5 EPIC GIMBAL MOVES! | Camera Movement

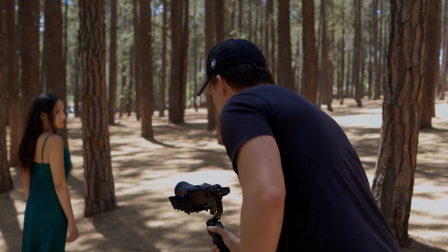you want to capture cinematic pro level shots with just 5 gimbal movements?
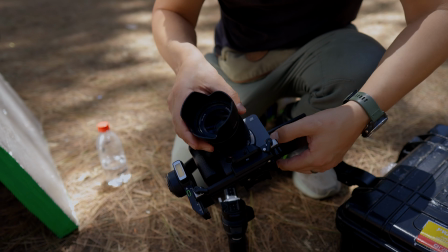This episode is packed full of tips and tricks that I personally use, and I know that will help you in achieving that cinema next level look.
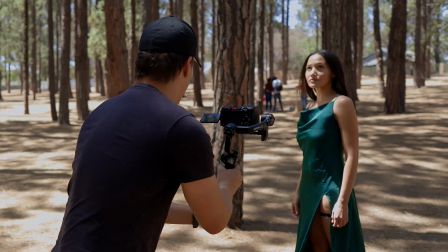Also, at the end of this video, I'll reveal to you my favorite gimbal move of all time.
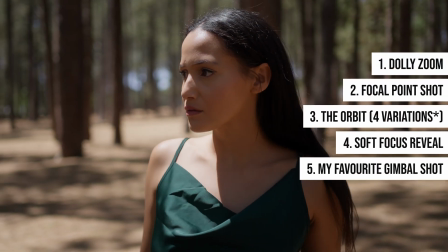The one that I rely on to give me that extra punch and interest for my viewer.
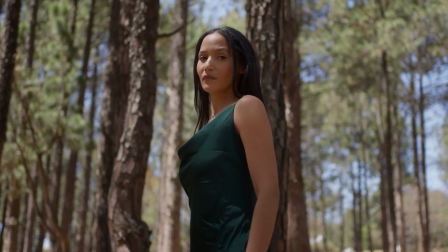Because at the end of the day, it's all about the viewer and creating suspense and keeping them excited with your movements, your camera movements.
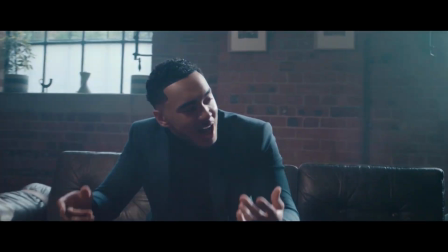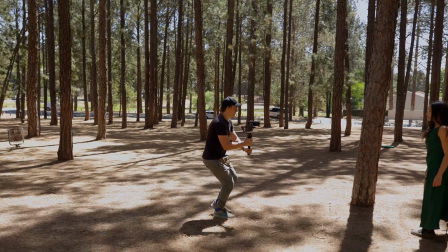To achieve this dolly zoom, it's actually pretty simple. All you have to do is do a traditional push in towards the model, keeping the model in focus the entire time. Then when you get to post-production, all you have to do is add in a digital zoom with keyframes. Do you see how adding that digital zoom in post makes the shot that much more interesting? The key here is if you are pushing in on the subject with the gimbal, then in post-production, the keyframes must be zooming out.
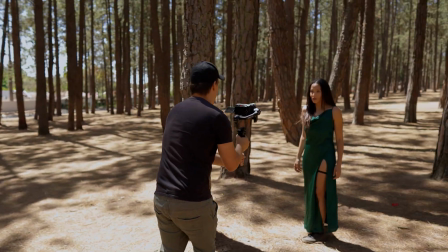So in other words, creating a sort of parallax effect. You're pushing in with the gimbal, but zooming out with your digital keyframes.
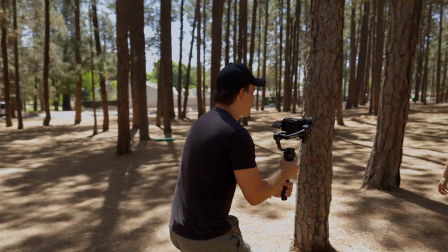The next gimbal shot is what I call the focal point shot. Perfect for adding depth while keeping your subject in sharp focus.
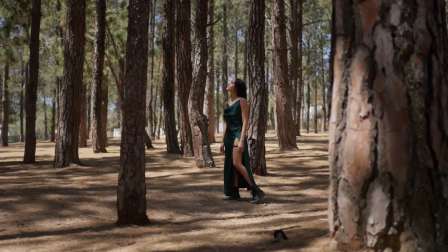Here's the key though to achieving this shot, and it's not just the gimbal movement itself, but it's also how you set up your focus on your camera.
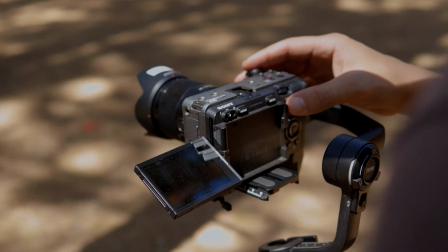Set the autofocus mode to locked. As I move the gimbal forward, the extras create a level of depth while the camera remains focused on the model.
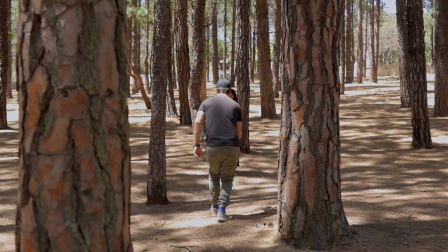You'll notice how the blurred foreground adds depth while keeping the model sharp, enhancing the viewer's focus on the subject.
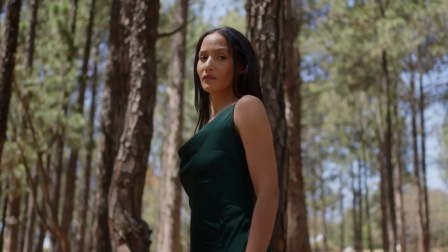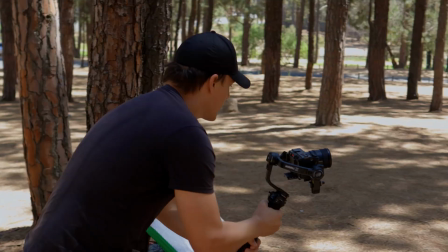The orbit shot. It's a dynamic gimbal shot that adds energy and keeps your audience locked onto the subject.
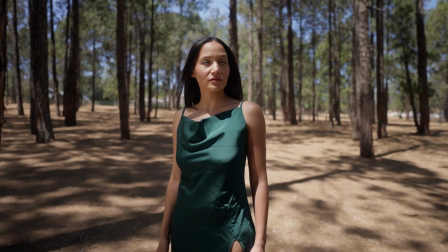In this case, I'm starting at eye level with the model, shooting on a wide-angle lens.
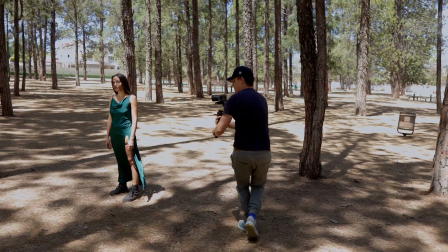The wide-angle lens allows me to capture more of the surroundings while keeping the model as the main focal point, making this shot a great option for establishing shots where you want to showcase both the subject and the environment around them. Let me show you a variation to the shot, still using a wide-angle lens, but this time from a low angle.
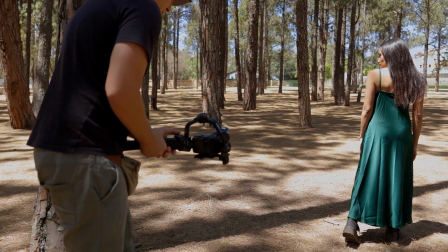The combination of a wide lens and a low angle gives a sense of epic scale to the shot,
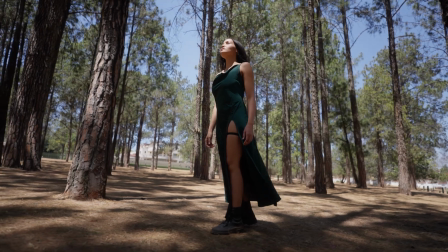making the subject seem dominant within the frame, which is something that I use in my music videos often to make the artist or the subject powerful.
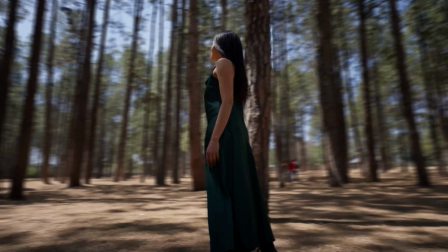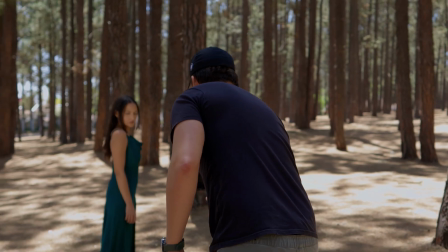Next, there's a third variation to this orbit, and that is to get the model to move in the opposite direction to that of the orbit.
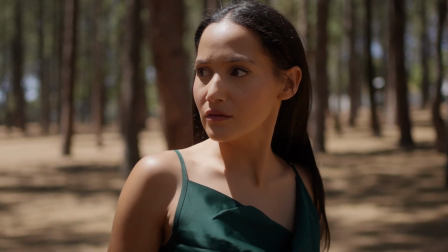This creates a much more intense parallax effect, where the background shifts in relation to the subject, adding more depth and making the motion feel even more dynamic. It's a simple but effective adjustment that really amplifies the shot's energy.
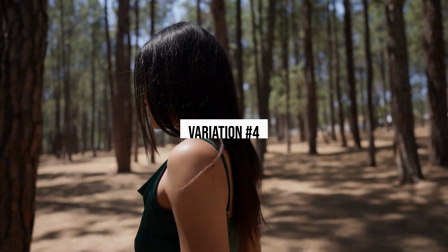Finally, here's the fourth variation that I think most people should be using.
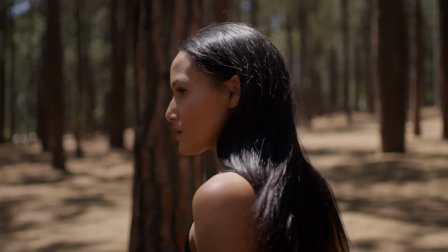Zoom in on the lens. When you zoom in, the background is pulled closer to your model, creating a sense of compression that brings everything into a tighter, more dramatic frame.
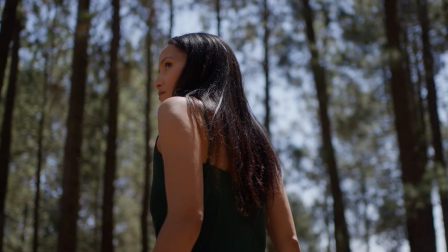Take a look at this final footage here. You'll see how these variations make the orbit shot versatile, from keeping the subject at eye level to creating a dramatic low angle to adding depth with a parallax effect, and finally using zoom to compress the background and pull the viewer into the scene. The next shot is the soft focus reveal. These are names I'm giving these gimbal shots myself. I don't know if there's other names out there, but it's what I like to call it. This technique is perfect for introducing your subject or building anticipation in your scene.
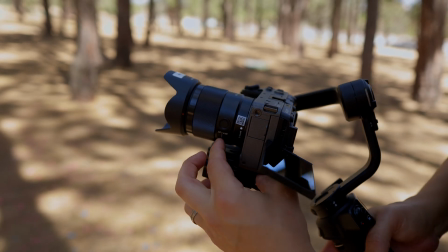I first start off by setting my camera to manual focus.
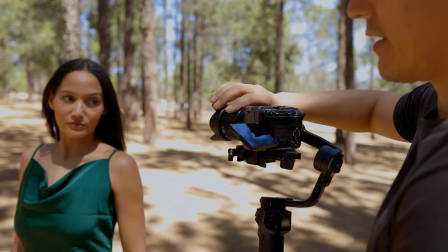I walk up close to the model where my final position will be in the edit, and I get my focus in on her. Then
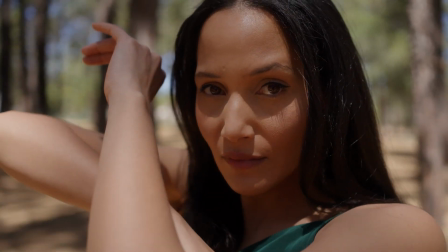I hit the record button on my camera and I slowly do the ninja walk backwards, making the subject drift out of focus as I move away.
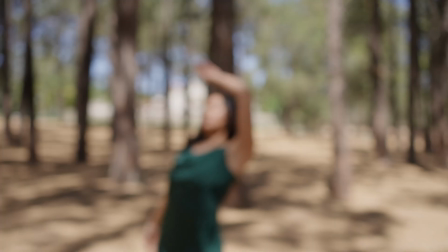Once I have that shot, in the edit, I reverse the footage so that it plays back in reverse.
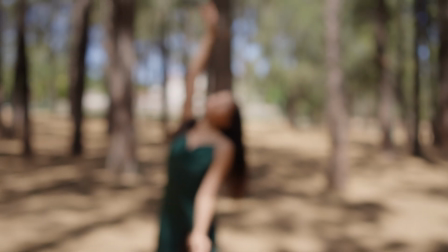When the shot plays, it starts with the model far away from the camera, out of focus,
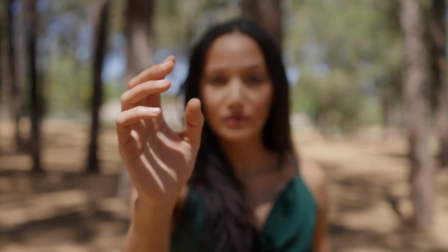and as the camera moves closer, the model comes into sharp focus, creating a suspenseful and dramatic reveal. This technique is great for setting the mood or adding a mysterious vibe to your scene. Now we're saving the best for last, my favorite gimbal move, the wipe transition.
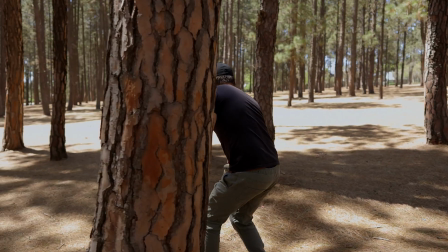This shot is great for moving between scenes without the harshness of a traditional cut.
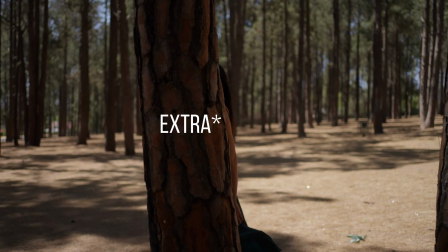Here I'm timing the gimbal's movement so one of the extras walks past the camera, effectively acting as the wipe to transition us into a new scene.
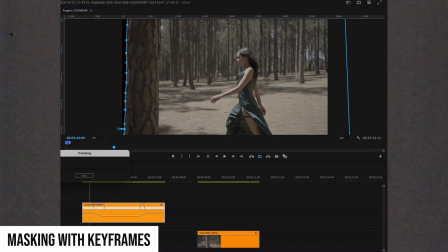In the final footage, you'll see how the wipe transition keeps the video's flow intact,
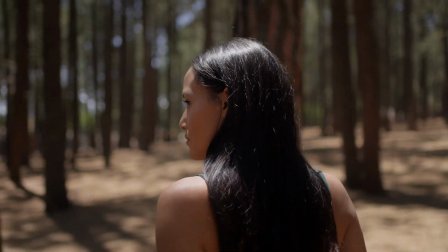allowing us to shift between two scenes smoothly without breaking the viewer's immersion in the scene. And there you have it, 5 essential creative gimbal movements that will make your footage that much more dynamic and cinematic. If you like this video, please like and subscribe. If you didn't, it's cool, you can just bounce. Until next time, cheers.